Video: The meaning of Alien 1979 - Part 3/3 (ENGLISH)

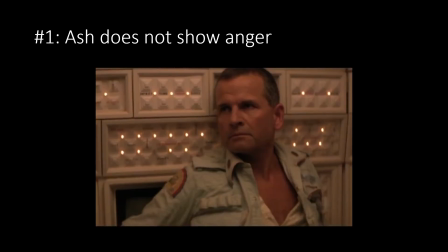(16:11)
And you see he doesn't show anger. He has this weird expression where he feels very vulnerable and he doesn't understand what happens and we feel that she could very easily beat him.
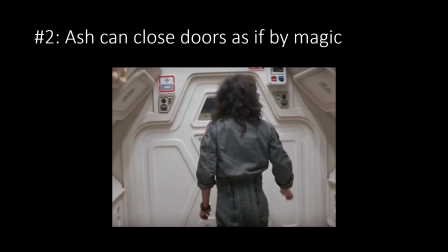(16:26)
Then after she leaves the place and she tries to escape, but all the doors are closing as if by magic. And this is another clue, another weird element, because of course we believe with Replay, we believe that it is Ash who is closing the doors,
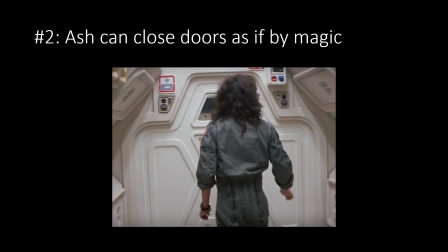(16:44)
but when we retrieve him later on, we see that he is standing still and we cannot imagine how he is closing the door, maybe mentally, by psychic activity. And it is important, we will discuss this point later too,
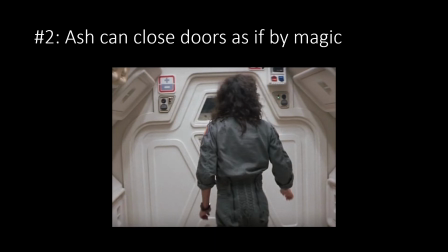(17:01)
because it is a clue that will give us, that will let us understand when this thing happened.
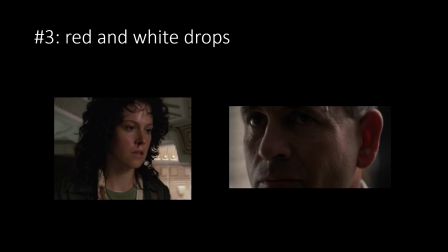(17:07)
Then after we have the confrontation, Ripley cannot escape, so she tries to discuss with him, she tries to rationalize things, but he is completely dissociated. He doesn't talk, he doesn't discuss, he is lost in his thoughts.
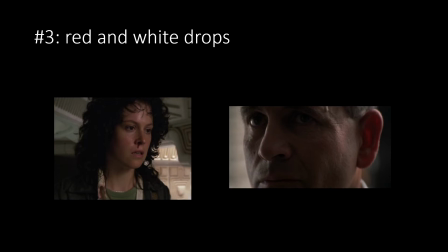(17:25)
He is cut from his brain, let's say. And we see here the two liquids, the red and the white liquids, that are leaking from the characters, and these are sexual symbols. the red liquid leaking from
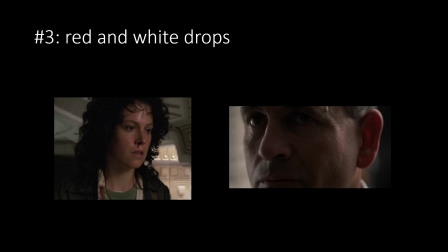(17:44)
the woman is a symbol of the periods and the white liquid is a symbol of the semen then
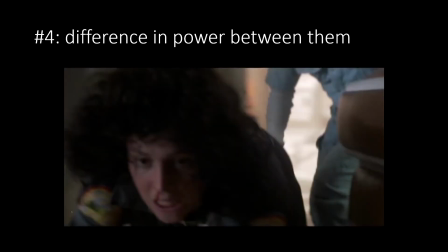(17:54)
after there is the attack Ash violently attacks Replay and there is a big difference of power between them what we see is that Ash grabs Replay and throws her out in the room as if she were as if she was a ragdoll.
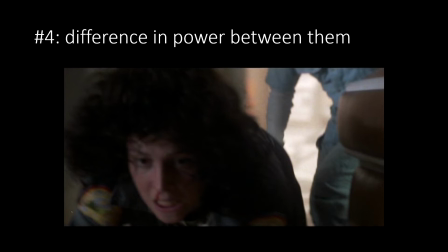(18:12)
She has absolutely no defense against him, which is surprising when you look at the size of the characters.
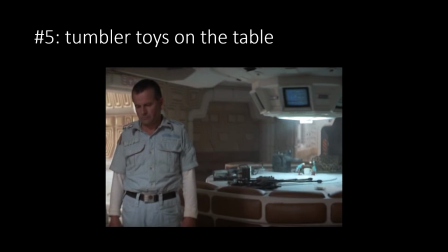(18:20)
Then after, we see this moment where Ash stands still again, and this time Ripley is in a state of shock, she is knocked out, she doesn't answer anymore, she's unconscious, and he contemplates her,
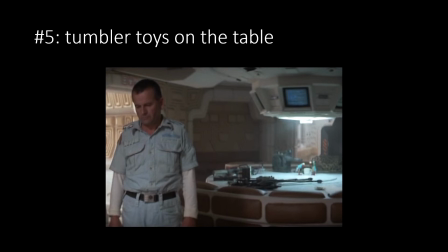(18:37)
and we don't know what he's thinking about. But what is interesting in this picture is that we see the big round table. This is the table where the xenomorph came out the body of Cain.
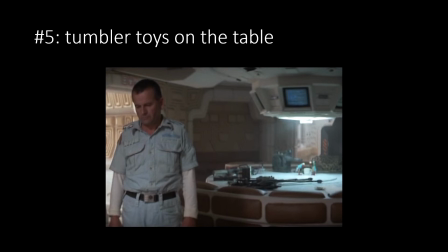(18:53)
And what you see on this table are the tumbler toys, the blue tumbler toys in the shape of birds. And these tumbler toys, they mechanically go up and down, up and down, and their beak is going into a glass of water.
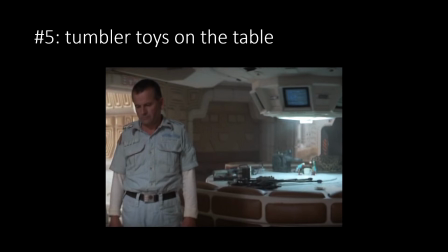(19:11)
And we see these tumbler toys at the beginning of the movie, at the very beginning when the crew is still in a state of hibernation. So this table is a central part of the movie.
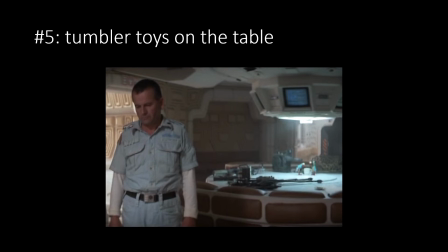(19:28)
and the meaning of the tumbler toys again it's related to sexual activities because they are going up and down up and down with this long beak and then
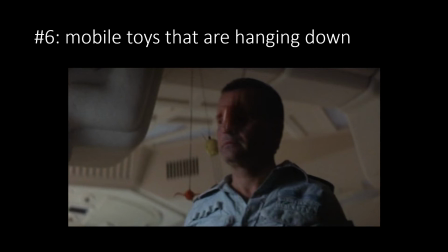(19:41)
what happens that Ash throws replay in another room or what looks like another room and in this room we have this this weird decoration sets, we have something that looks like a toy that is coming down from the ceiling and these
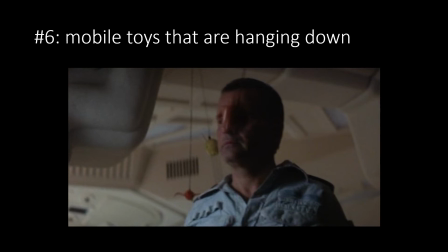(20:00)
are mobile toys and we don't expect this kind of decoration in a spaceship. This kind of decoration is more usual in a human house and more specifically we find this type of decoration in a child house,
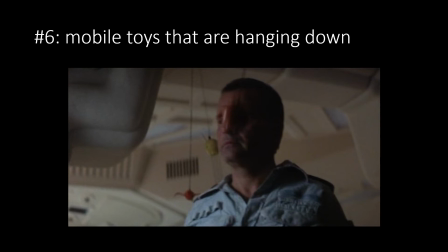(20:20)
child room sorry.